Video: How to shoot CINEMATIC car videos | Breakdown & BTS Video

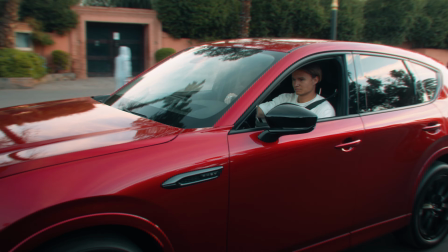I personally prefer shooting in 25fps when I film cars, unless I know for certain that I want to slow down the clips afterwards.
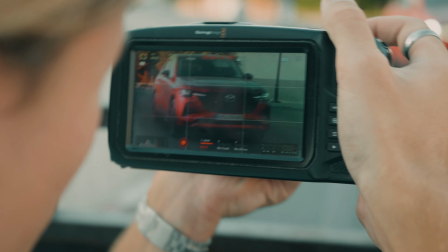This because if you have the shutter speed right, you will achieve some beautifully silky smooth motion blur all over the clip.
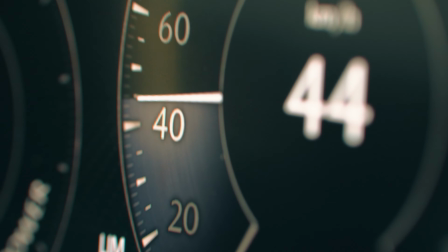Blurring out everything except the car, isolating the car in a beautiful way. I'm sure to mix the smooth elegant shots with the more in the action and impactful shaky zoom lens shots.
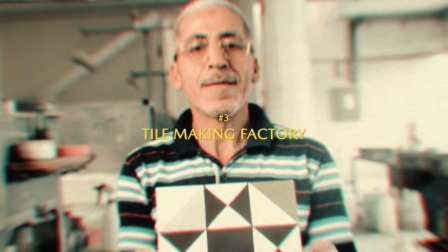It's good to cover both, as it depends on the sequence you're making in post, which one to prefer.
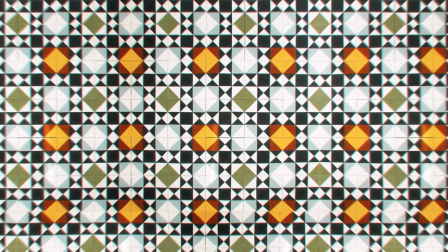I'm personally a sucker for the smooth, elegant shots, though. And keep in mind, you can always add camera shake in post, not for mood.
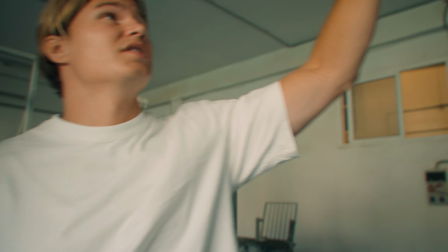With the car shots out of the way, it was now time to document Jamal and his element, and the unique way he creates his tiles.
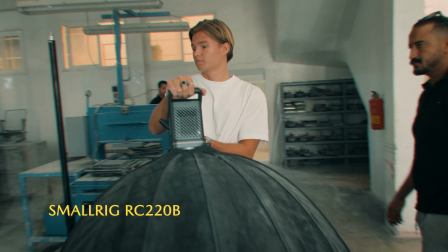Just got to the factory here, had a little bit of a tour to get settled in. The idea would be to turn off the lights, repair it with the natural light from outside.
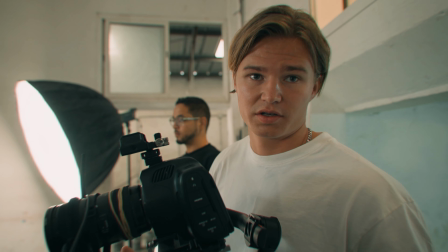We don't really want to use these LED lights because it leaves like a yellow tint.
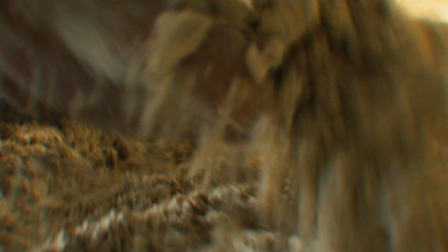So we have like a little bit of backlight with the windows here.
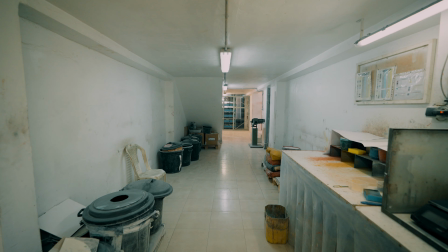We have this as the key light from the right side to give a little bit more of a dramatic look as well as highlighting his crafts, what he's doing.
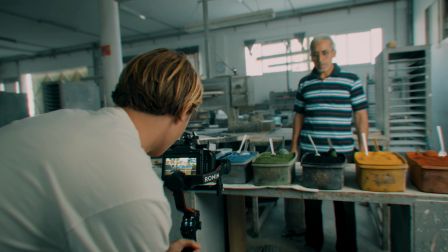So this is the location they actually mixed the colors. As you can see it got no depth, it's messy and the wall will limit the amount of angles we can get.
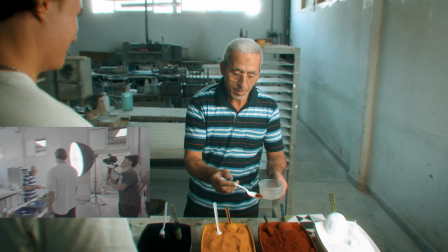Because of that, we decided to stage a new location with more of the factory in the background, some backlight and additional depth in the shot.
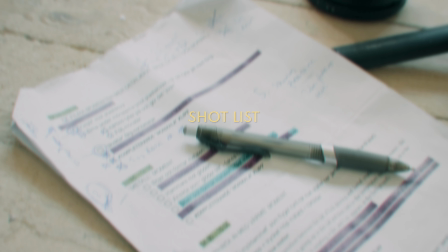In the staged location, I also had more space to move around, allowing me to capture more angles. As you can tell, set design and choice of location is a very crucial part. Can you elaborate what that paper is?
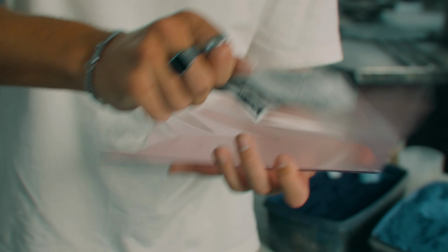That shot list? It is a shot list. It's good to have this. We get on set.
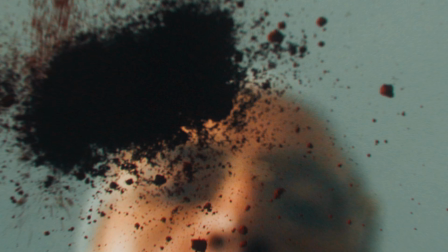There's a lot of things to keep in mind. You can always come back to a little bit of a sense of security with a shot list.
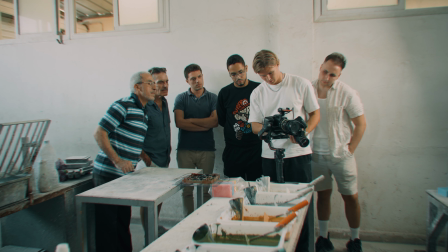So we're going to use this as a transparent surface. Yamal is going to pour these colors on top of this and I'm going to have the camera underneath to get a unique perspective.
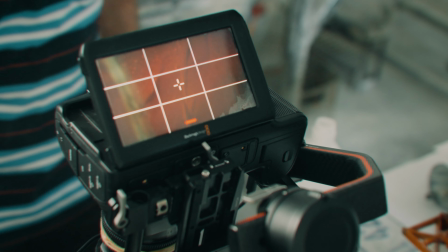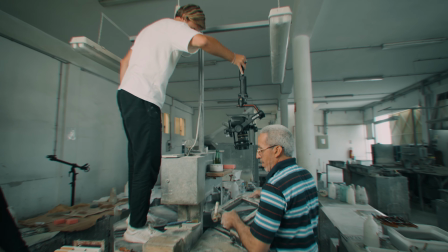We have this red color. It's similar to the color of the Mazda car. That's what I'm looking for when I'm filming.
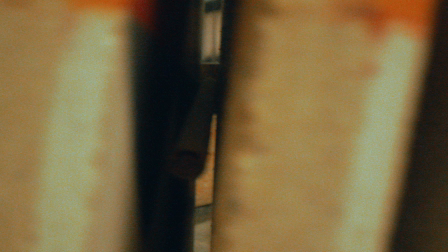I'm looking for elements that look very similar. Through that, find easy transitions.
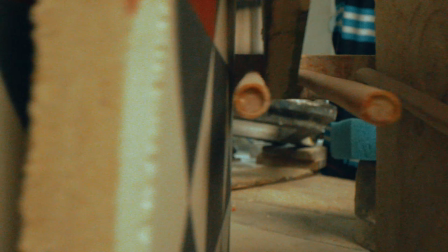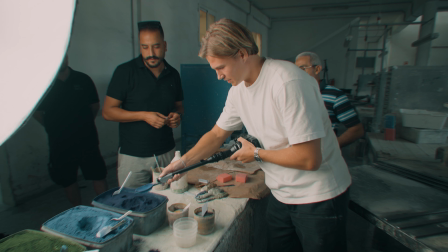The probe lens right here is a very special kind of lens, this one. What is it and what does it do?
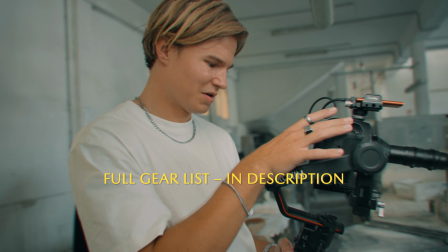Basically, it's like a macro lens, but it's a wide one, so the macro lens is usually 100mm, but this is a 24mm.
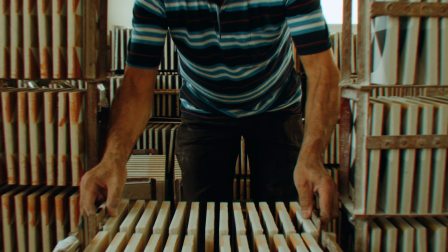You can get really close to stuff, so in this case we used it as kind of like part of the scoop.
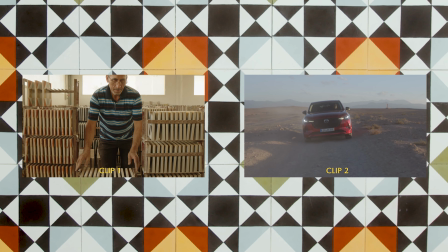Are you having fun using the ProBlendz? Man, it's so much fun, look at the shot. Let's break down one of my favorite effects I created with the help of the ProBlendz.
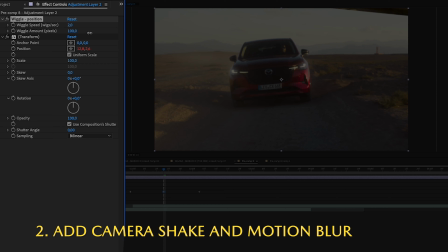As you can see, we used it to get a shot moving in between the tiles. The key to this transition is that both clips are moving in the same direction, in this case backwards.
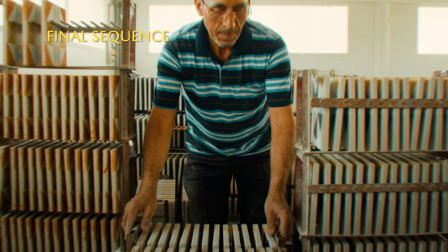And that we have a very apparent clear square in the first clip that we can easily mask out. I finished off by adding a wiggle effect and some motion blur. As you can see, this special lens opens up new creative opportunities. We're here. We've been filming for the last four hours. This is the new vlogging setup.
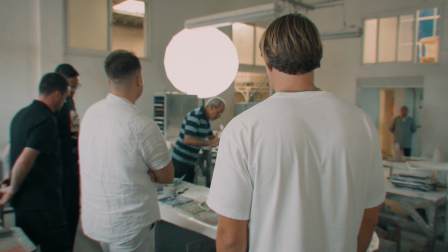CJ, what do you think? What's up guys? How does it make you feel to see other creative people, craftsmen, just doing their work?
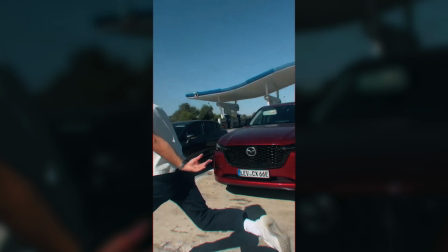He's so locked in when he's creating these tiles.
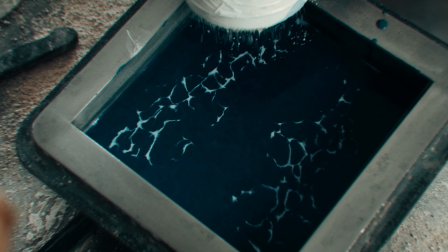You can see how focused it is and I can kind of feel a sense of similarity in the way I behave when I'm filming.
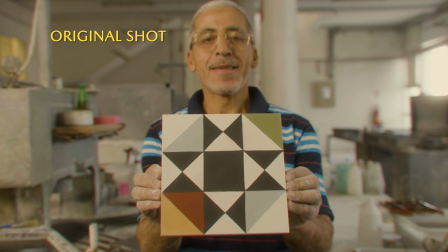I'm so locked in and everything around me gets a little bit blurry because I'm so focused. Very, very inspiring.
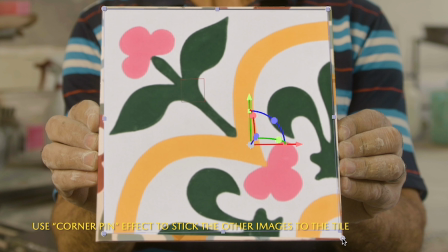Let's quickly break down a second effect. In this one we want to highlight how he's proudly showcasing his work.
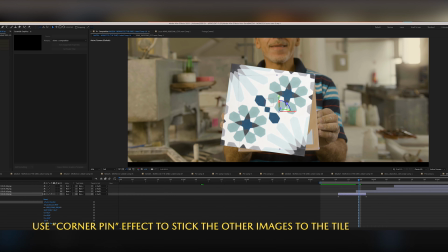And instead of just showing one of the tiles in this clip, I decided to make the pattern of the tile flicker.
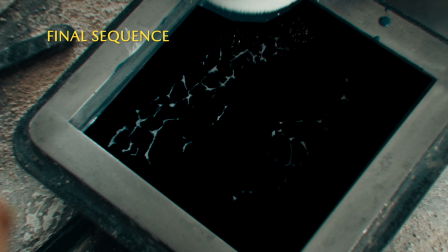This is actually a lot easier than it looks to pull off. You just layer different patterns on top of one another by using the effect corner pin, like this.
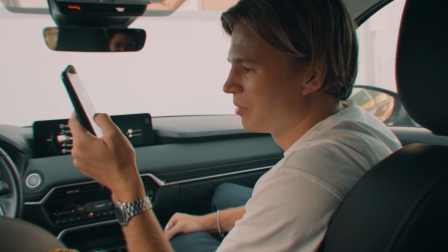And then make them disappear or appear one by one by a normal opacity change.